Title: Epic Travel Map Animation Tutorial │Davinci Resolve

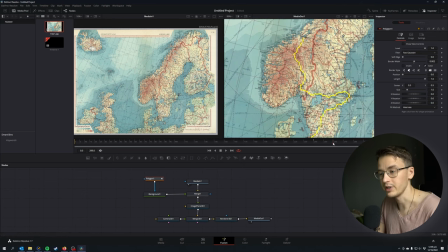4:24 Next, I'm going to pull up my merge 3D on the first viewport
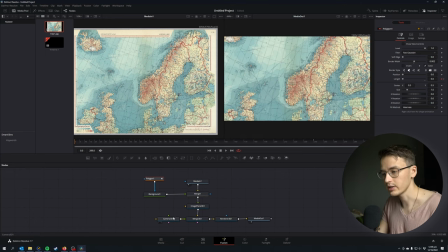4:28 here by either clicking on this white dot under or hitting 1 on your keyboard.
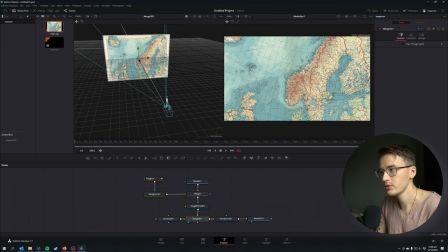4:33 And I'm just gonna pull the camera down so I can see where the line is starting.
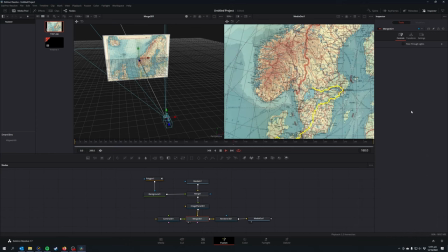4:38 Yes, it looks beautiful. So now what we are going to do is animate our camera to follow the line.
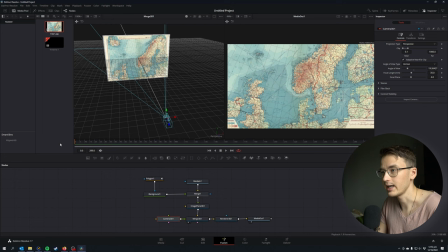4:45 I'm going to select the camera and maybe zoom in a little bit. Adjust the position to where you want the camera to start and make sure that you are on frame 0. Under the camera 3D node, we're going to go on the transform, right click on translate and animate translate group.
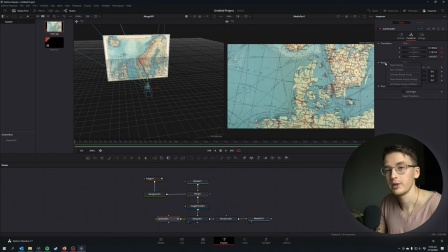5:01 We're going to do the same for the rotation so that we have red diamonds on the right side over here. That means we're ready to keyframe our camera position. I'm going to move a little bit further in time, maybe to frame 60.
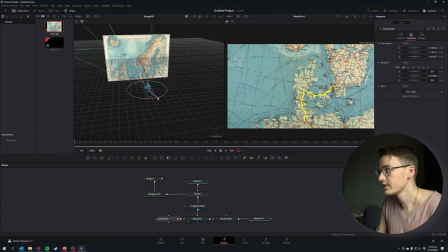5:14 And then move my camera so that my line is in the center. I also like to rotate my camera for that cool look like this. Maybe 20 degrees or 30 is enough. Then I'm gonna move even further in time, maybe 120 when we are in Stockholm,
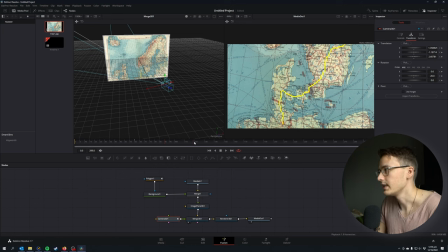5:34 and I'm gonna move my camera up and increase the rotation on y-axis to 30. Make sure that the end of the line is in the middle. I'm gonna move even further in time to somewhere when we are in Oslo at around frame 190, 180,
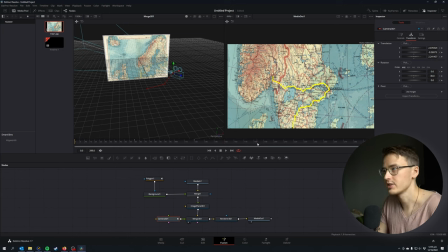5:53 182, and move my camera so that the place is in the center of my screen.
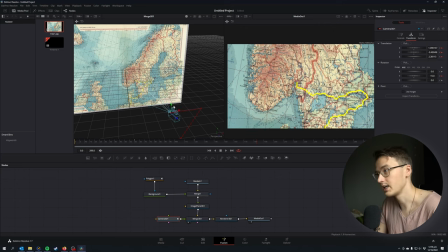5:59 I'm gonna move even further to 240 where the line ends and move my camera accordingly.
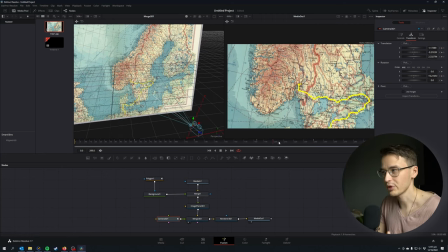6:09 So now you can see that the camera is approximately following a line. Perfect. We ended at the frame 240, but I want a slow zoom in at the end. So I'm gonna move to frame 270 and push my camera even more in.
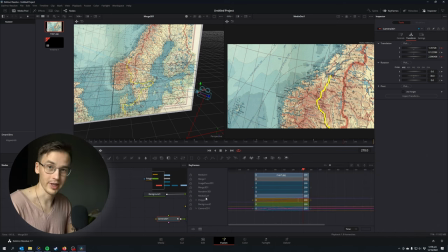6:24 Actually, I changed my mind. I want it to be pushing until the end, the frame 290, not 270. So we can go under the keyframes at the top there, select the camera and just move the keyframes we want further back.
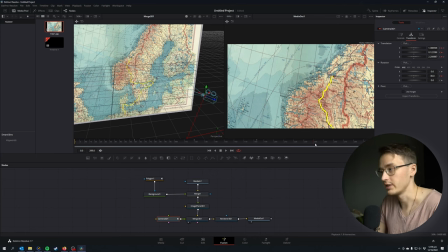6:38 Close the keyframes, and now you see that after we have completed our journey, the camera is slowly pushing in at the end. So it's not just a still image, but there's some movement, so it's not too boring.
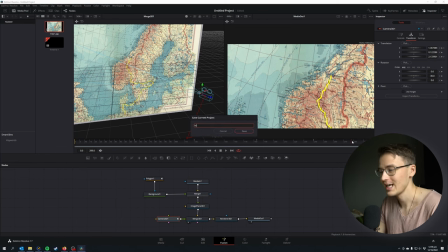6:50 And also make sure to save your project so you don't lose it if something goes wrong.
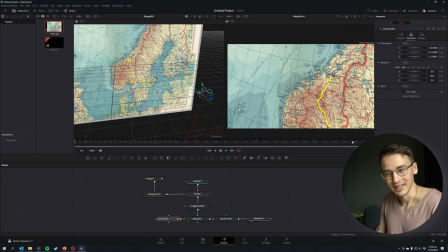6:55 Actually, I changed my mind again, sorry for that.
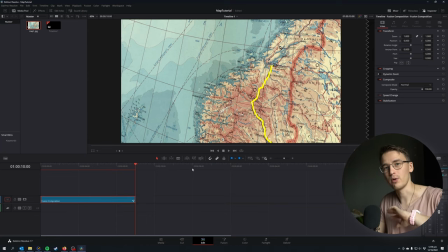6:58 And I want it at the end to pull back and reveal the whole route, not just the ending point.
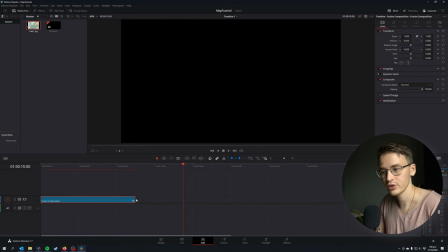7:05 So I'm gonna make my fusion composition a little bit longer, 5 seconds longer,
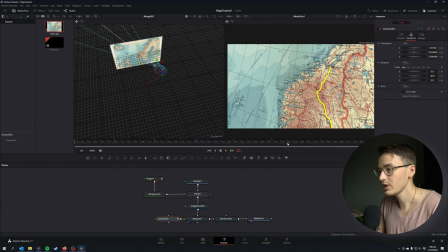7:11 adjust that, go back to fusion, and now you can see we have even more frames here at the ending. So I'm just gonna quickly keyframe the translation and rotation to reveal the whole map. First, I'm gonna go 1 second forward in time and reset my rotation,
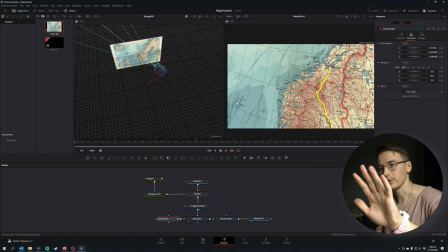7:28 so it's kind of not zooms all the way out, but a little bit out and changes the rotation.
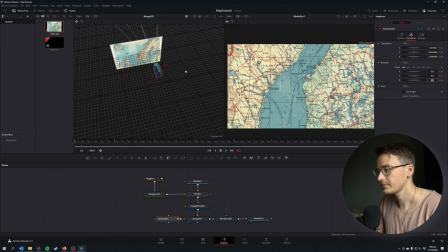7:33 And after that, I'm gonna zoom all the way out. So you can just play around with it. You don't need to follow this tutorial exactly. Play around with the keyframes until you're happy with the result. So now I'm adjusting my last keyframe where I want my camera to end.
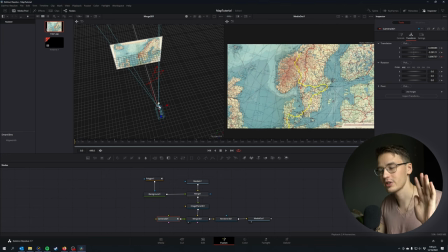7:52 And also I like that slow push-in effect at the end.
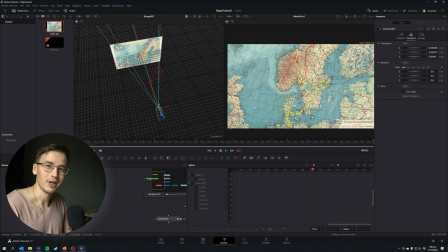7:56 Now we're going to smooth out our keyframes by going to the spline tab at the top. Check off for the camera 3D and select the points and hit the smooth curve at the bottom left there. And do that for all of your keyframes.
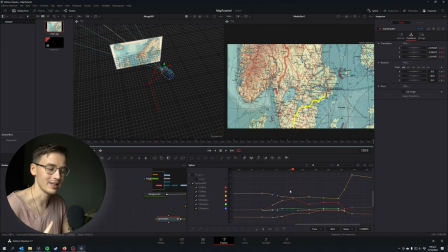8:11 So I would not recommend just selecting all keyframes and hitting the smooth them out button, but rather go one by one. Let's go back to the edit page and see how our result looks.